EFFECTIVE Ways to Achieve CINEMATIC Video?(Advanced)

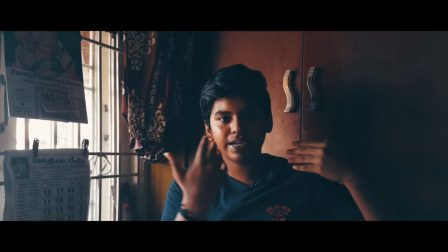If I turn off that light this part of my face becomes completely dark so I look like a villain or like a bad guy
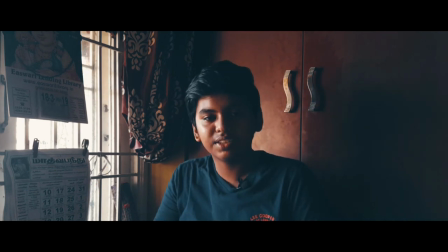I guess a bad guy is a villain so I look like a villain and I don't want that I want to appear friendly and I want to appear like a person who can legitimately help you so this is not a good look this is very soft light and it creates a good impression but there's too
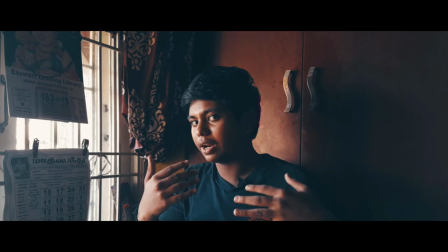much of darkness on you I feel like this to look for it to look better but I can't talk like this would this look natural to you no this won't let me just go back and down the light again it looks too dark
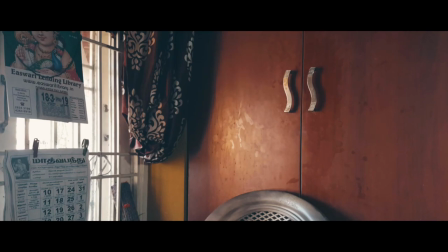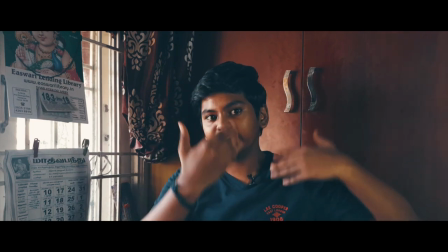so now with this light there's some filling this some light filling this so I look evenly
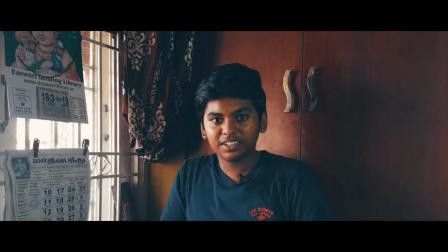licked and I'm not looking like a villain of
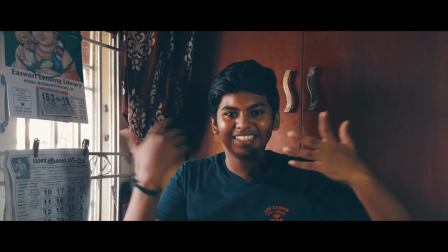a movie right now so that is so lighting it's not very expensive all I'm using is a work light with some paper on top of it for diffusion
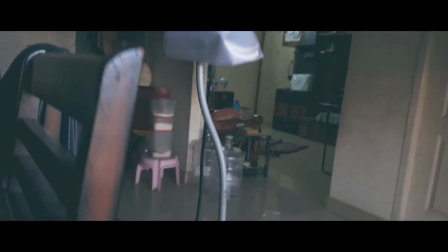do not make it as harsh so that's it you I'm using the Sun and one $20 work light and this is the result you can get out of it so lighting is a very complex topic but simply like you have to have your main source of light or your key light off to like 45 or 50 degrees off to your camera you don't have to measure it it does it approximately has to be like this way and it has to hit your face and because you don't want that much of shadows you want a fill light to fill in the shadows that is not too bright so you have to have just the key or a main light and a fill light to help even your face out and this is basic lighting covered i mean there's a lot of other different techniques that they use in major productions but that is not needed to make your videos look good. A simple key and a fill will get you a long way. So we have covered full of thirds the 180 degree shutter roll shutter speed should be twice the frame rate we have covered wide shooting 24 frames per second we have also covered lighting and audio and also stabilization in the form of a tripod so this is all you need to make a good looking video on youtube to stand out on YouTube or amongst all the other channels. Next, you've already done this and your videos look good. So what else can you do? You can try different framing methods. There's depth of field involved. If you can get the background out of focus, do that. And if you can get something to obstruct the camera slightly to get some sort of a full ground element that is out of focus, it also helps in increasing the presentability level of your video and if you've done all that and you have nothing else to do you can install the app i'm using right now that is cinema 4k it costs 240 rupees the dollar conversion will be on top laid on top
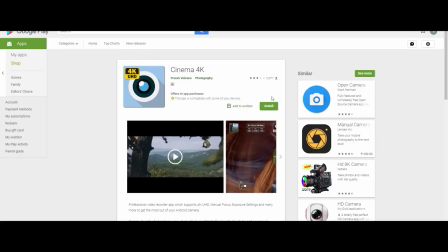it is actually it doesn't require you to buy it off the bat it is a free app for starters and it but it can only show it for one minute if you want
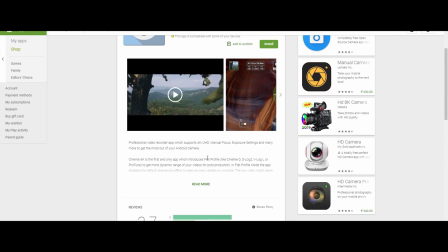more than one minute videos you have to buy the app it offers you manual controls it offers you flat picture profiles flat video looks like this so why should my
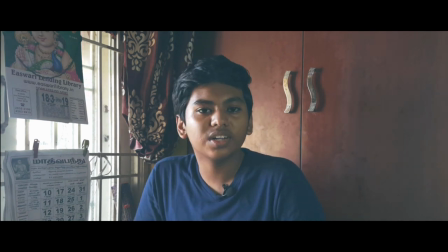videos be in flat well your videos it makes it look worse right see having flat video is basically like having a blank canvas you can edit however you want so if I have this right now I could color grade it in my computer or using software that is
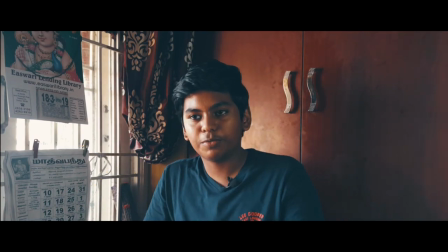DaVinci Resolve to get this look and well if it was normal video I wouldn't able to do this so you can customize how the way it looks using color grading or you can if it's too hard for you you can use lots and is look up tables they're just presets for your video so we're using these tips your videos can go a long way and you don't need to have a master class you don't need to get go through a master class or have a diploma in filmmaking to do these these are simple tips so that's it the video is over don't expect upload schedule from me because this year 2019 to 2020 my school is going to be very hard on me so I don't expect a lot of videos it's going to